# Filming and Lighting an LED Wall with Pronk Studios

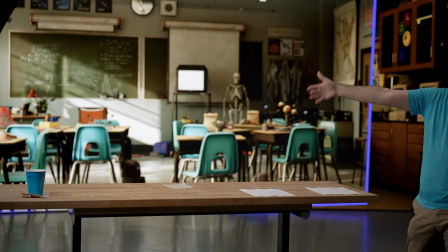1904s
I'm going, okay, we have our main light sources coming from the left. So if I want to kind of, you know, use what the room's already giving me, I'm going to light from the left, you know, like how you'd normally do if you were in a kind of situation.
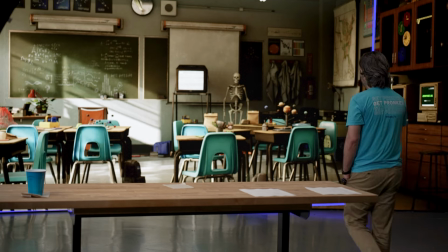1918s
I'm looking at, you know, how much contrast is here. You know, is there any kind of up light that's being hit?
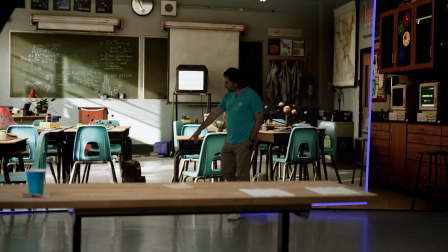1924s
So you can see that like there's this light that's here that's pooling here and then coming up.
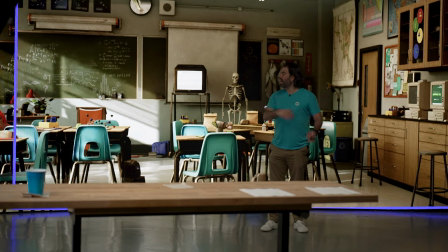1929s
So like do I need to you know do some kind of up light I've never ever used you know up light until I
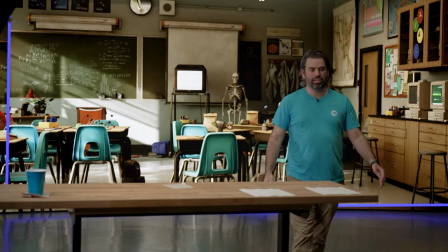1936s
started doing it with an led wall and then I've started like you know I'll put uh you ultra bounce and just like lay it on the floor I'll put you
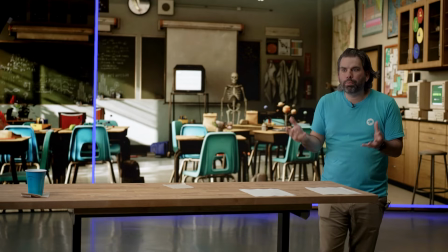1943s
know lights and just have them kind of like bounce and just it's just little hits that just help lift things up otherwise it just starts looking super contrasting
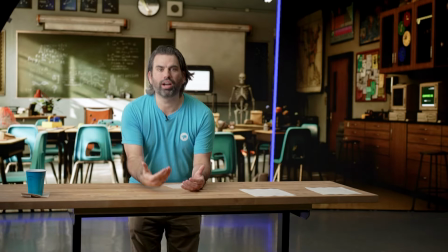1950s
so like if you look at me right now um I'm super contrasting and so like I mean this might look good if you were doing
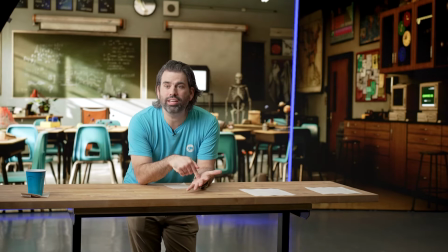1957s
something that just you want to be super stylized. But if I were going to emulate this in real world, you bet there's like a black floppy right here.
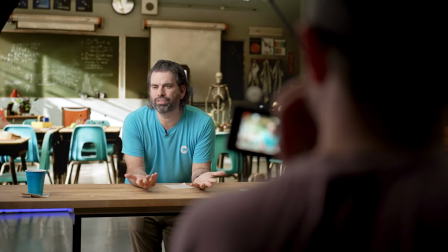1965s
I mean, like just right out of frame as much as you can be. And it doesn't feel very natural. So if you want it to feel natural, then you have to start feeding the world.
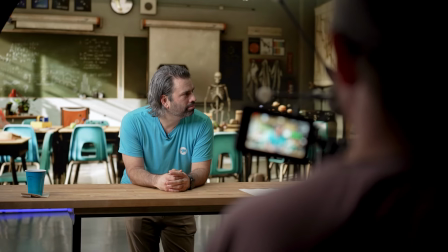1972s
You want to change the ceiling? Just did. Yeah.
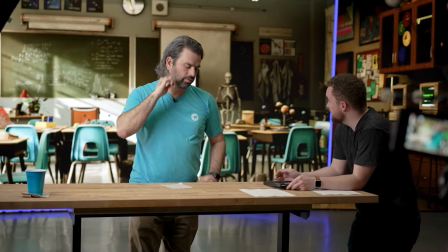1977s
So got 0.2 green and I set it to 4,800 because it looks a little bit warmer than daylight.
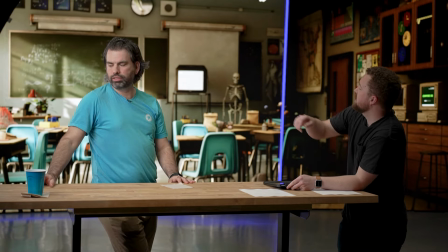1982s
Yeah. We have that light coming here. So I kind of look at the intensity of the light in the scene so I see you right
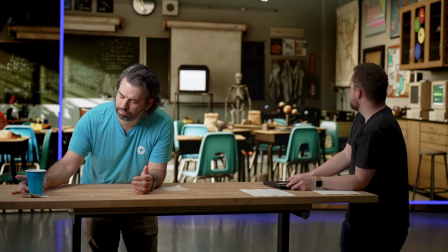1990s
now we have well intensity direction and color I guess
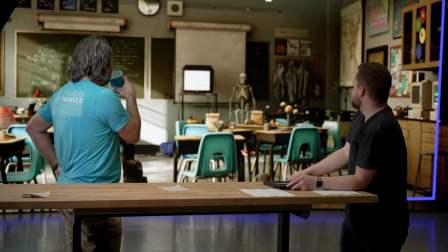1995s
would be the main thing so we have a hard light source coming
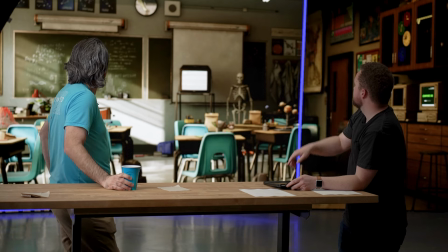1999s
in from camera left so I have a light over there that's set
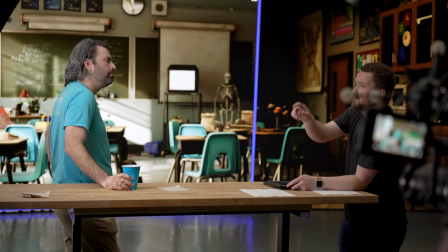2004s
at 4,800 just a little bit warmer than daylight that one I think is that to like 5,000 kind of feather us into because we're using a
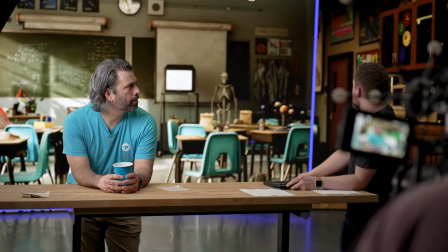2013s
daylight white balance every now and then I'll light the scene with like a I'll kind of use that 8x maybe bring in a little bit
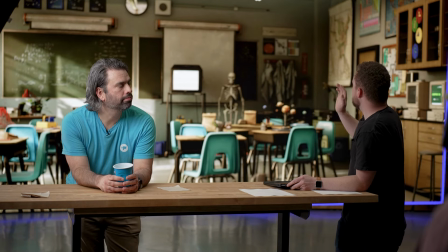2021s
more warmth and a little bit more green from this side and just kind of wrap that
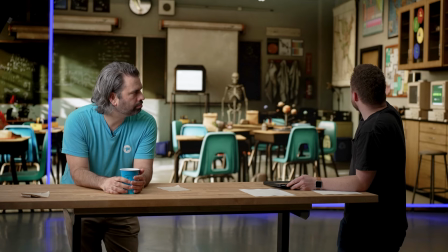2025s
what would be bouncing off of this wall here and
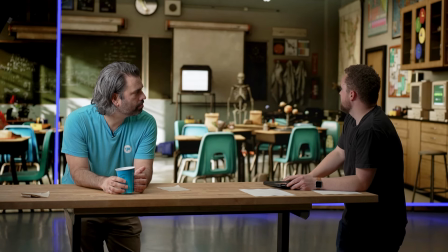2030s
yeah I mean it's it's kind of like you know instead of going into a
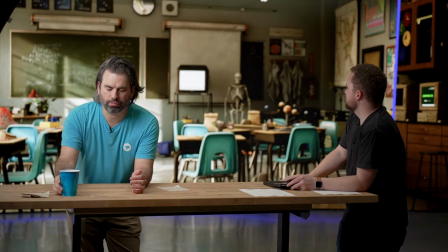2035s
scene with nothing to start with you you have you just look at
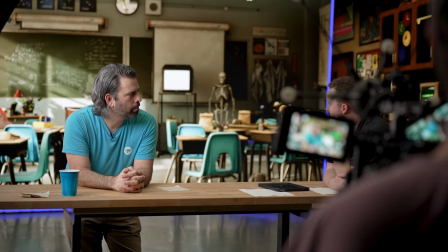2040s
your your scene you look at the you know if it's a 3d environment you you can change that lighting or if it's just a still image
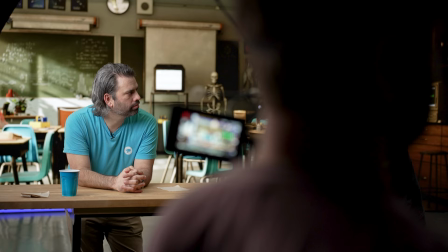2048s
then you know it's it's motivated lighting that you just kind of have to work with yeah um and and i was always taught you know light with
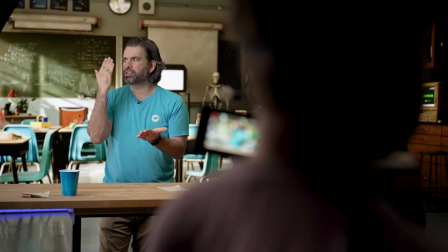2055s
one light at a time you know you always just start with one one brush at a time one stroke at a time to get get your lighting
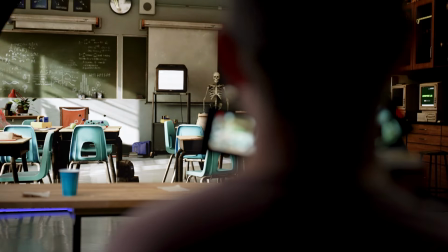2061s
exactly how you need to so if you ever get stuck you know it's good to just kind of start turning off lights and then just figuring
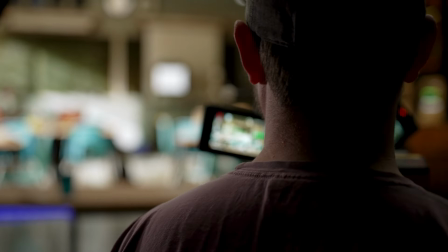2066s
out like what what looks good where's the moment where you're like okay this looks good and like do i have my levels right is this is this light hitting me good
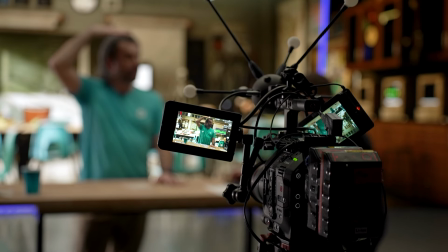2072s
well is this the enough kind of that's coming from the top or does that feel like too toppy and just just dealing
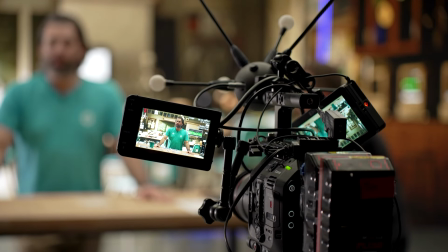2078s
with those things because i mean that feels like super unnatural you know um and so like you got to find that find that balance
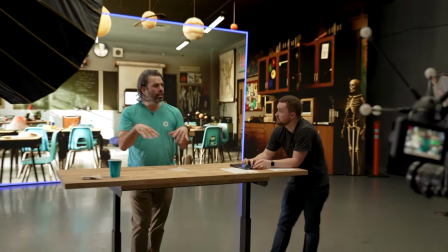2085s
it's like okay like this is this is working my room is it's what'd you say you got to kind of make the world gross before you make it beautiful
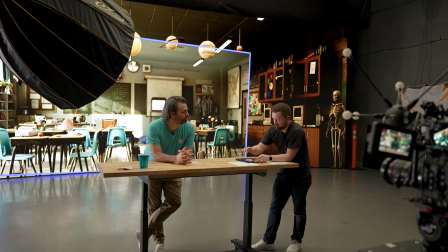2091s
yeah it's kind of you gotta light it poorly to light it well sometimes yeah so good profound words from Zachary Taylor I get and yeah I mean it's because you're you're kind of pretending
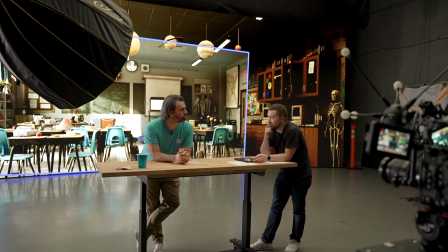2106s
you have the limitations on that day that you would have right like if you just you know light them absolutely perfectly with this dingy looking background that's not gonna fit that It really just depends on what you're going for.
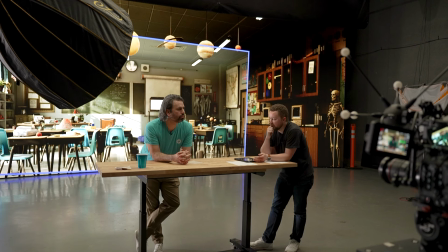2122s
If you have a perfectly lit background, then go for it, you know. But, yeah, it just depends on, it's not always, you're not always going for the best. You're just kind of trying to sell the effect that they're in this environment. So the lights you see in the environment need to be interacting with your subject.
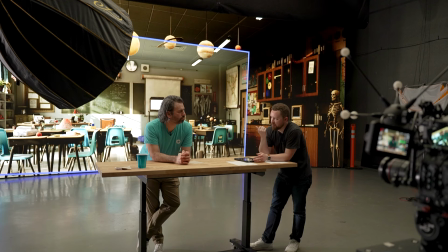2139s
For that firefighter thing, we had a lot of pictures with fire in the background.